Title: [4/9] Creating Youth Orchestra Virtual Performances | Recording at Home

The space between the top of the frame and the top of your head is called headroom. Give yourself a little headroom, but don't overdo it. Too much headroom fills this space with a bunch of stuff we don't care about. We'd rather see you.
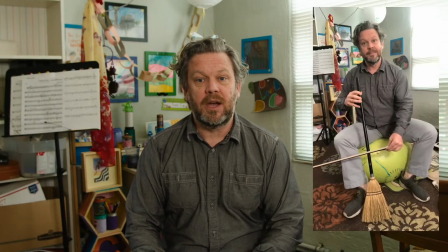[4:24]
For instruments that are played vertically, like the cello, it's good to turn your camera so that it records you vertically. We don't have a cello. For instruments that play more horizontally, it looks better to turn the camera horizontally. Sometimes your practice space is not very big. That's okay. Just get the camera as far back as you can to see your whole instrument and you in the shot. Just do your best. Lighting is very important also. Cameras that come on phones and tablets adjust for light automatically.
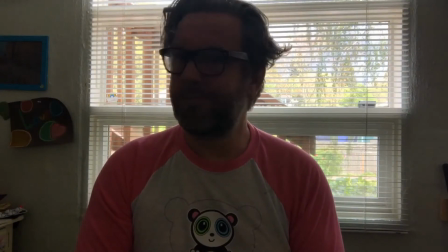[4:51]
I'm sure you've seen that when you sit with your back to a window, you appear very dark compared to the background. To avoid this, use any big light source, like a window, as your key light, and face that direction if possible. Get that light on your face, not on your back. If you can, a small LED light can be found online for very cheap and will really help the look of your videos. This one's small, it's light, and it's not very expensive. It runs on battery, or you can plug it in. And it'll match the color of daylight. It'll match the color of daylight or indoor light bulbs. Pretty neat. You can use lights you have on hand also. Just do your best. For better quality sound, adding a high quality microphone to your setup is a good idea if you can invest in one. It's important to stress, the microphone that you have on your device is totally good enough. Just be somewhere very quiet and you're definitely going to get a good recording. Hey guys, thanks for watching. Break a leg, and I can't wait to see all the videos you guys make.
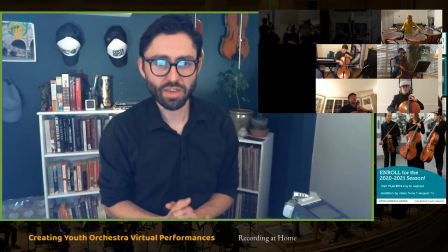[6:01]
That's a great video with great tips, and we're very thankful to Patrick Cummins for making it.
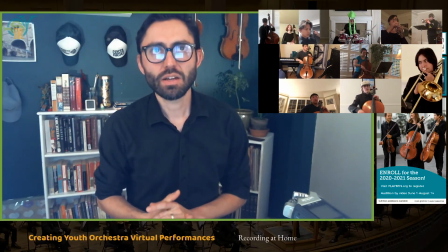[6:07]
Maybe to this I will add, based on your comfort level with video editing, and
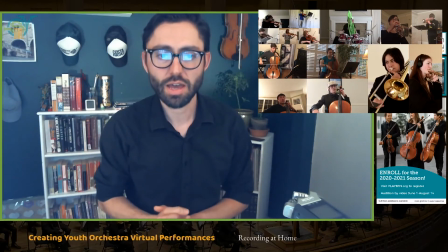[6:16]
we will get into that later in the series,
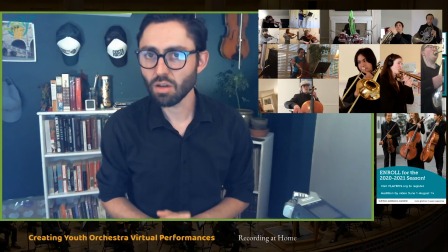[6:21]
you might want to consider actually asking all of your students to send videos that are shot
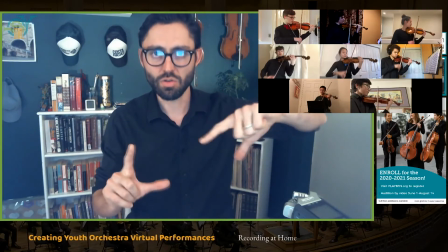[6:28]
horizontally.
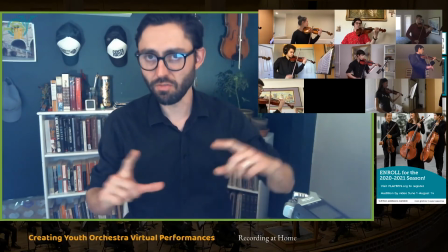[6:30]
It makes editing easier later because your final product will be on a horizontal screen, but it's not crucial.
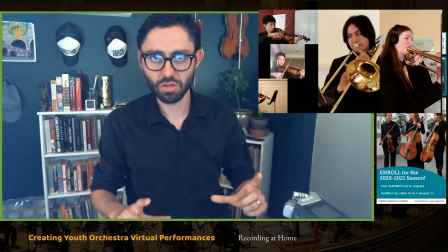[6:38]
You can still very much work with both horizontal and vertically shot videos.
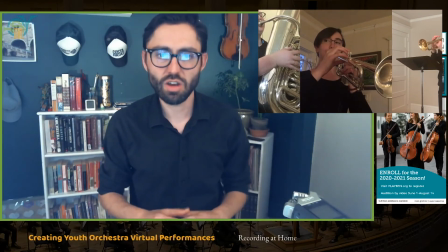[6:44]
You just, later you'll change how each video appears by cropping, etc. when you put all of the videos together.
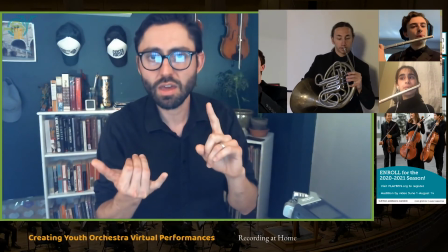[6:54]
But yeah, again, most of the young musicians are going to be using their phones, like Patrick said, and that's totally fine.
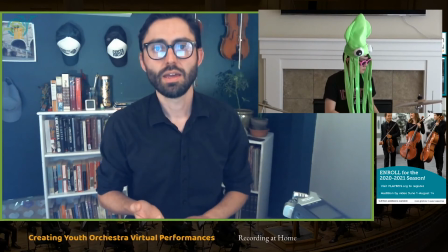[7:02]
The important thing is that they're in a quiet space and they have good light and a good shot, good framing.
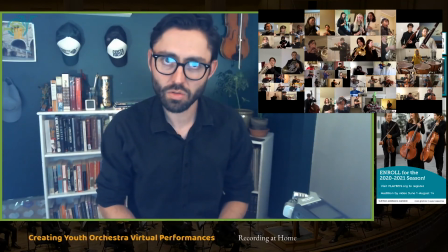[7:13]
In the next video, we will talk about how to get those video files from your students. Once they're done recording, how do they get those to you,
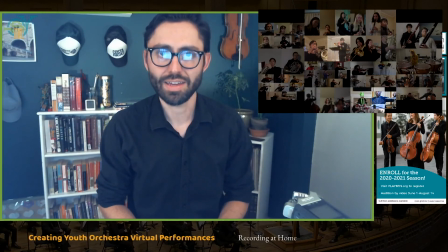[7:23]
and how do you organize those files in a way that makes sense for your project.